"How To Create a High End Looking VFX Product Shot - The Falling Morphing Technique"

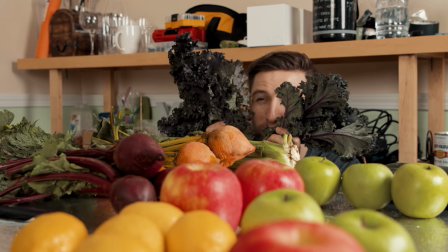[0:01]
All right, so right now we are stocking a jungle full of vegetables and fruits. Just be very quiet. I just dropped fruit all over my pants. How to create a high-end looking VFX product shot, the falling morphing technique. I was sitting on this super unique concept for a while. I wanted to take an ingredient and have it flipping through the air and landing in the product. The problem was I just never had the right client to achieve this concept with. Then came along Pure Green Cold Press Juice. They reached out to me to create a short 15-second ad that would grab people's attention. I realized their product was perfect, and it would be awesome to showcase how many different fruits are pressed into each bottle using this idea.
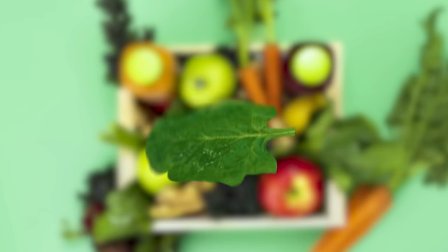[0:42] Experience the nutrition of up to five pounds of fresh fruits and vegetables in every bottle.
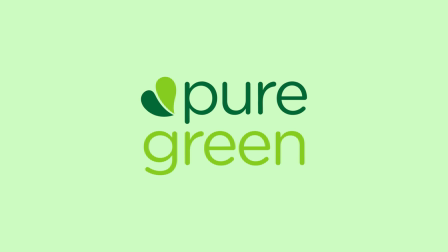[0:51] With pure green cold-pressed juice.
The world of filmmaking has changed. Filmmakers can now create commercial-style content in the comfort of their own home, and this course will show you how.
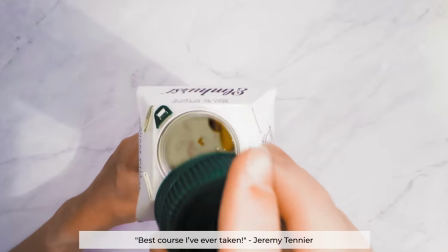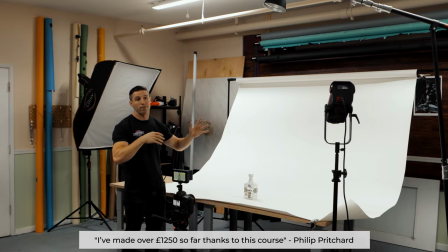Let this be an invite to the new frontier of filmmaking. A lot of the time, when I have these ideas, I have no clue if it'll actually work. Most of the time, I go into the shoot with a general concept and have it mapped out in my head what shots I think I need and what effects I would use to pull this off. So, let's break down how I would achieve this falling morphing shot.
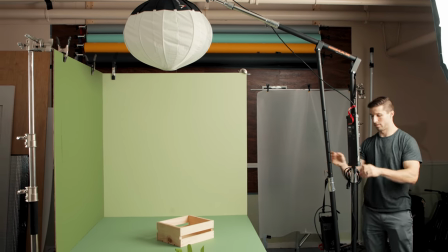[1:41]
I call this the guillotine because if you let go of this wrong, it's going to slice your head off.
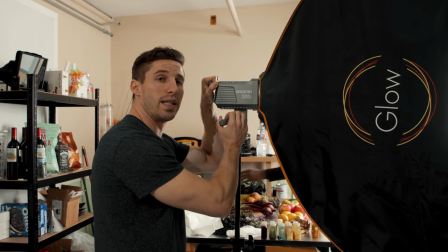[1:49]
I'm going to be using as my key light is the Amaran 200D. Aputure sent me this light and I'm super stoked because it packs a huge punch for how small it is.
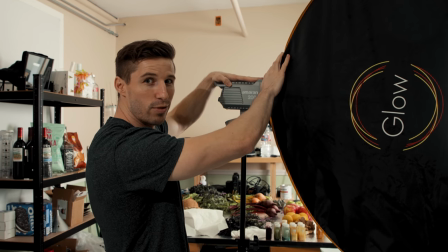[1:57]
Look how small this is. Don't mind this giant softbox. Big softboxes get good results. but look how small this light is and how powerful it is.
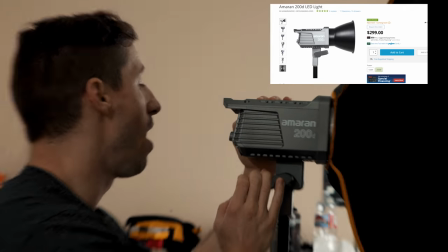[2:06]
200D, I think it's only $300. I'll correct myself if I'm wrong, but this is amazing and I love it so far.
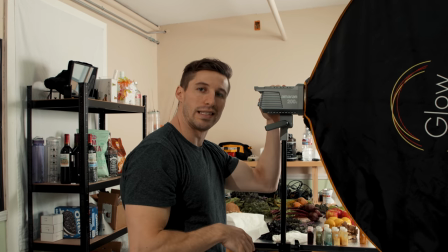[2:13]
And we're gonna be using this as our key light.
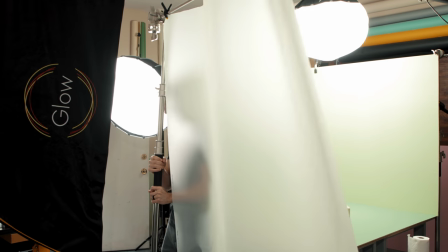[2:14]
We're gonna use this with the rectangular diffusion by Glow and then I'm gonna put another Roscoe diffusion just to even get it a little bit more soft. To get all the fruits to fall through the air, I know I needed to get them to spin.
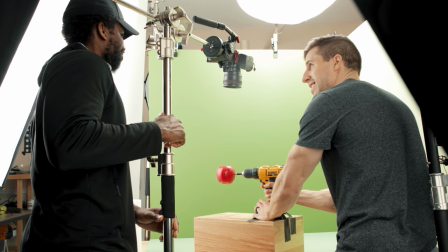[2:27]
So I used my drill in a drill bit and spun each fruit and vegetable separately top-down.
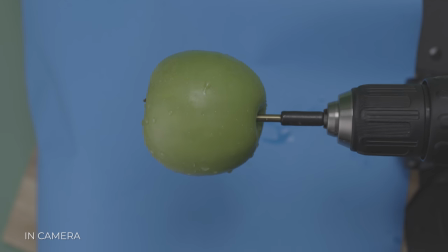[2:32]
I made sure my background was a color that doesn't show up on the fruit or vegetable that I was filming so I can remove it later in post. After I got those shots I needed to set up my scene. We built out a crate with all the fruits and vegetables and the drinks sitting in the center.
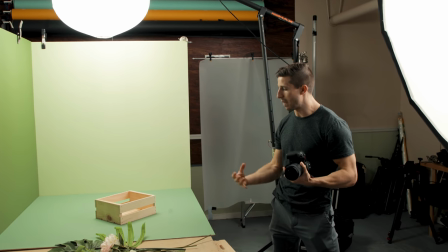[2:48]
So before we start placing the fruit into the back the fruit vegetables in the basket I want to make sure the baskets in the right
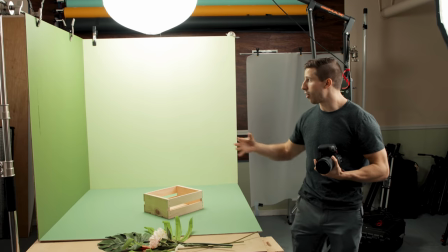[2:56]
spot and what I'm trying to do is I want this basket to be far enough away from the background but also not to show any of this edge
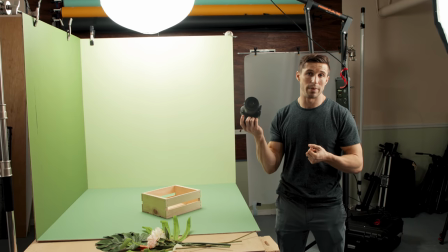[3:04]
and so I'm using the lens that I'm gonna be using which is probably the 35 is what I feel like I'm gonna use but we're gonna that's the widest I'll go so you're gonna always want to use your widest lens when you're doing this first
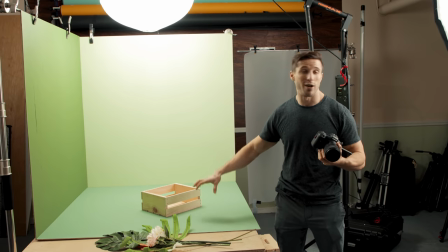[3:15]
because you don't want to use say like an 85 and then once you get it all set up and then you switch to your 35 and like well that doesn't work for my 35 because now I can see everything.
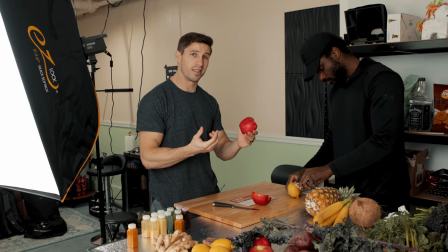[3:25]
This is also a trick just to let you guys know this is a trick for say if you don't want to buy a bunch of fruits cut
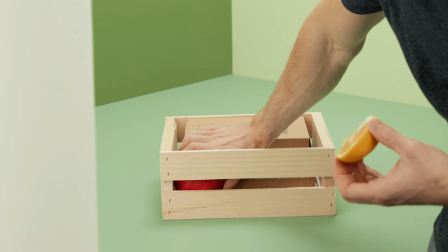[3:31]
them in half like this and place them like this on the camera then it looks like it's a full fruit when you're stacking things out and
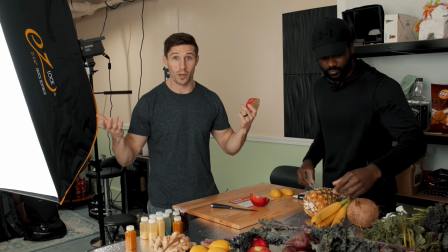[3:37]
stuff like that so full fruit but it's actually half who would have known this is tim as well um if i haven't introduced
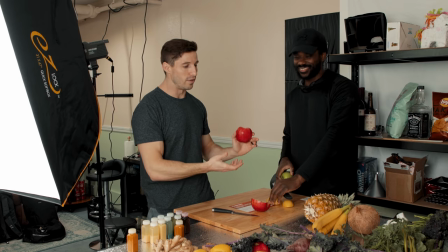[3:46]
him yet but i probably will do a more proper introduction later he does amazing food photography and he reached out to me and i said hey i got a great
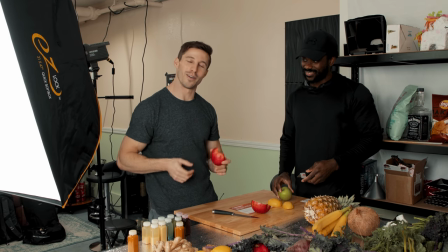[3:54]
project for you to jump in on with me. So that's what we're doing. Collaboration over competition.